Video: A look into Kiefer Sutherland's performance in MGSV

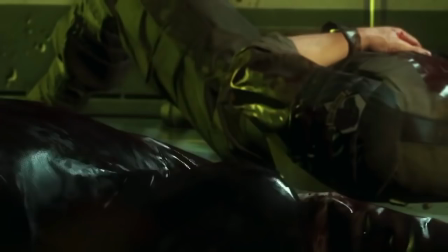One of the parts I feel his performance really shines is at the funeral scene for his fellow soldiers.
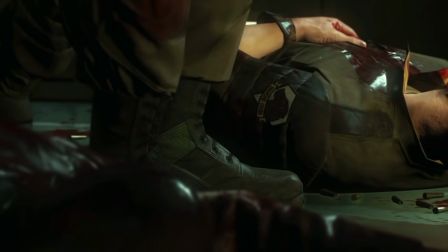In the scene before, Venom Snake had to kill a lot of his men to stop spreading the vocal cord parasite.
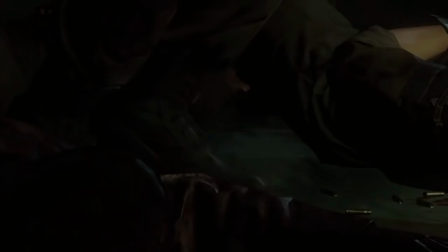At the end of the scene, he simply breaks down. This part says a lot about his character.
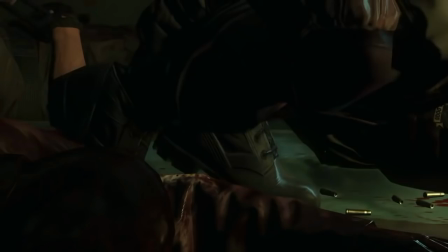No matter how strong he makes himself look in front of his soldiers, he is still human.
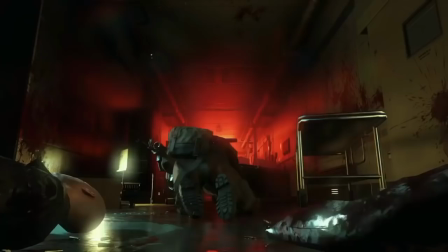He hides this part of him so much that he won't even show us the audience.
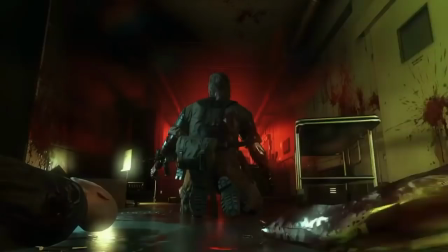He turns his back, and the camera fades away.
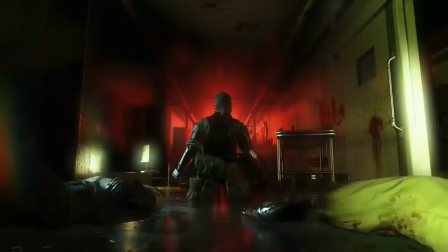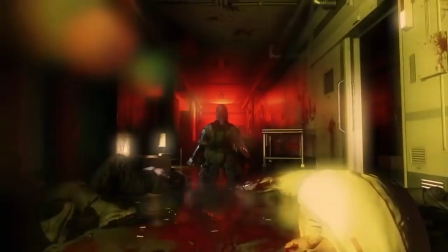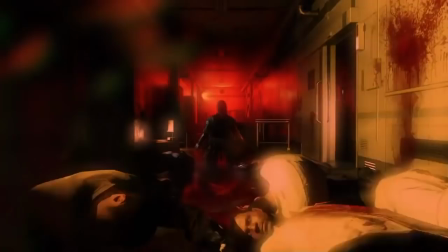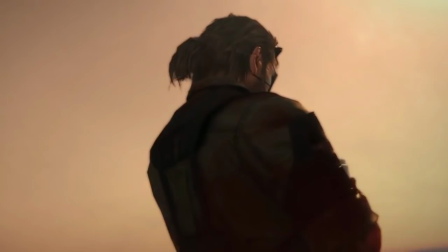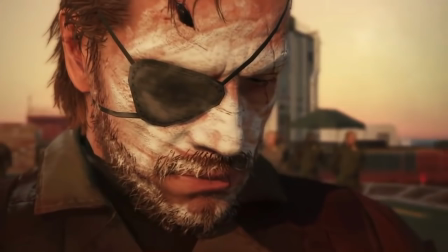In fact, he doesn't even fully show his face until this moment.
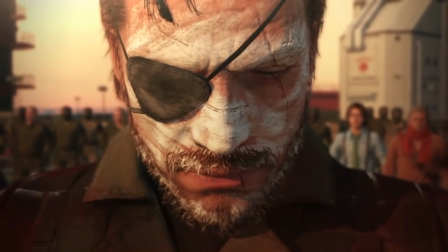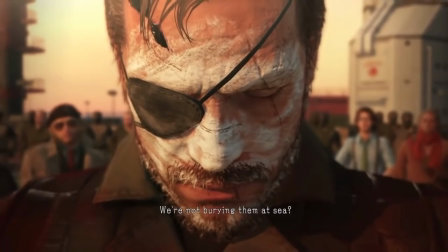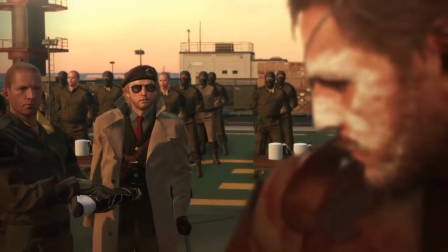It is not until he regains his composure and comes back that he turns around to finally face his men.
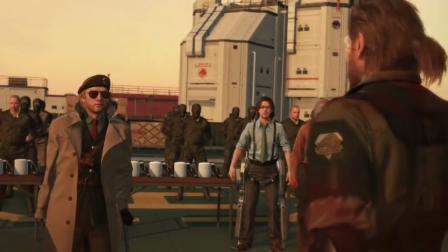And while he does have a few lines in this scene, it is his face that truly shows the pain that he feels.
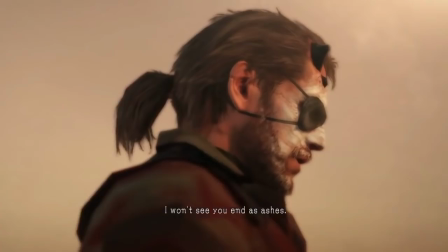Watch this part on mute and see what I mean.
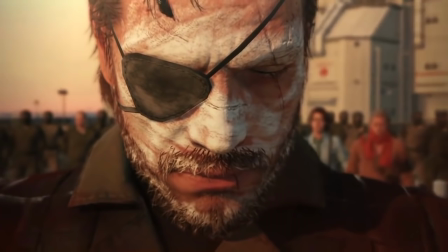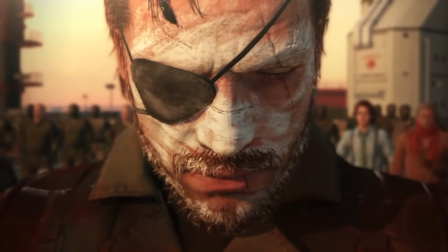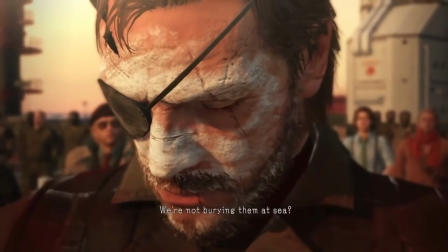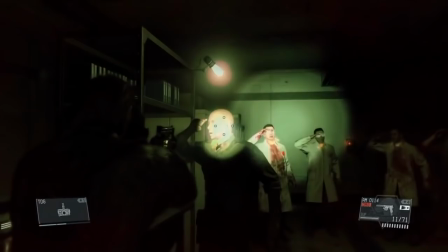Even though nothing is being said, we can tell just by looking at his face that Venom is hurt. He hates himself for having to kill his men, is angry that this had to happen, and he is sad that he lost them again.
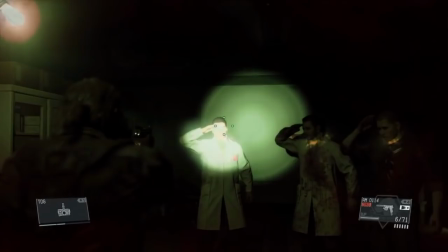He feels that he somewhat failed as a leader. After all of this, he carries with him in this scene.
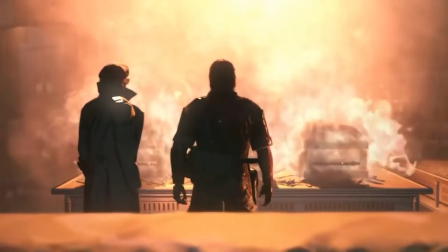In fact, when people tell me acting is all about speaking, I tell them, watch a scene without sound.
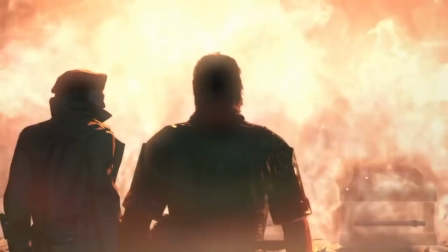You will then start to see how emotions, facial expressions, and body language begin to play into the performance and how much they mean.
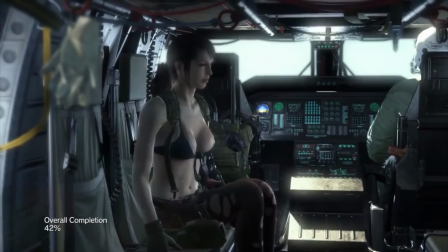And if you want another example of how much the face adds to the performance, then look no further than quiet.
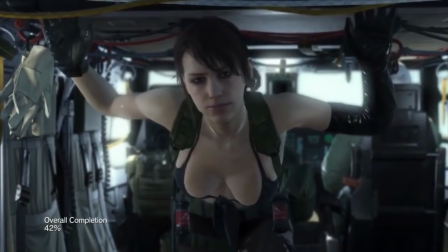She has the fewest lines of other characters in the game and yet, everyone I talked to was so upset when she left.
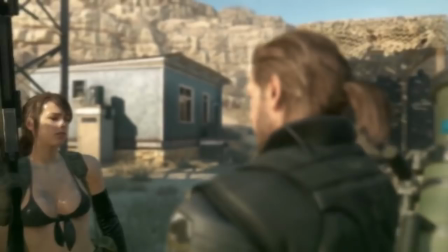But why? If acting is all about what you say and how you say, then how could she have such an impact on people?
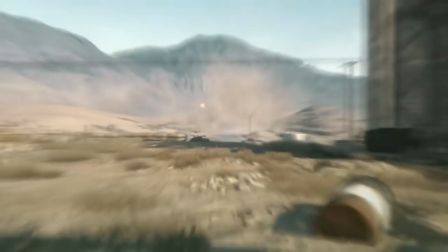Because of her face and body language, the way she smiles at Venom in the helicopter,
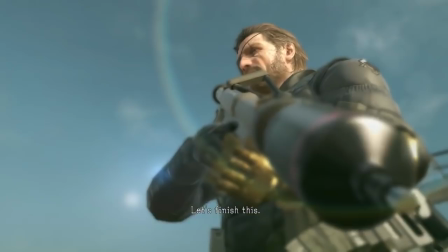how she gives you a thumbs up when playing in the field and how she behaves around Venom in the cutscenes.
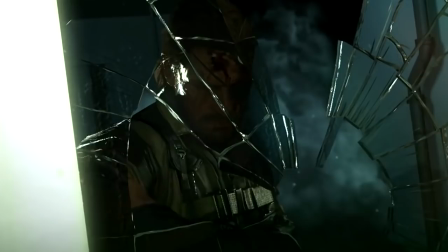I hope after watching this you go back and replay through the game with a different outlook.
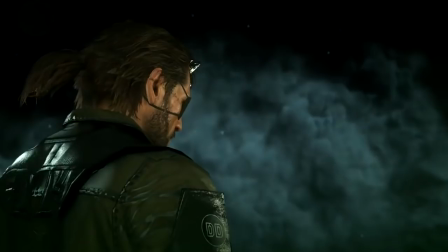I only went through a couple of stand out scenes here but let me know what you think on the comments down below.
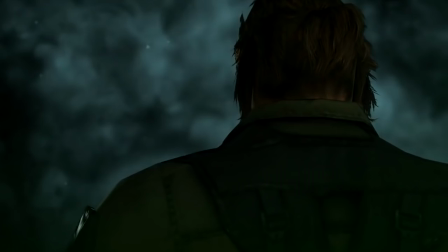And if you enjoyed this video, be sure to like and subscribe. After all, actions do speak louder than words.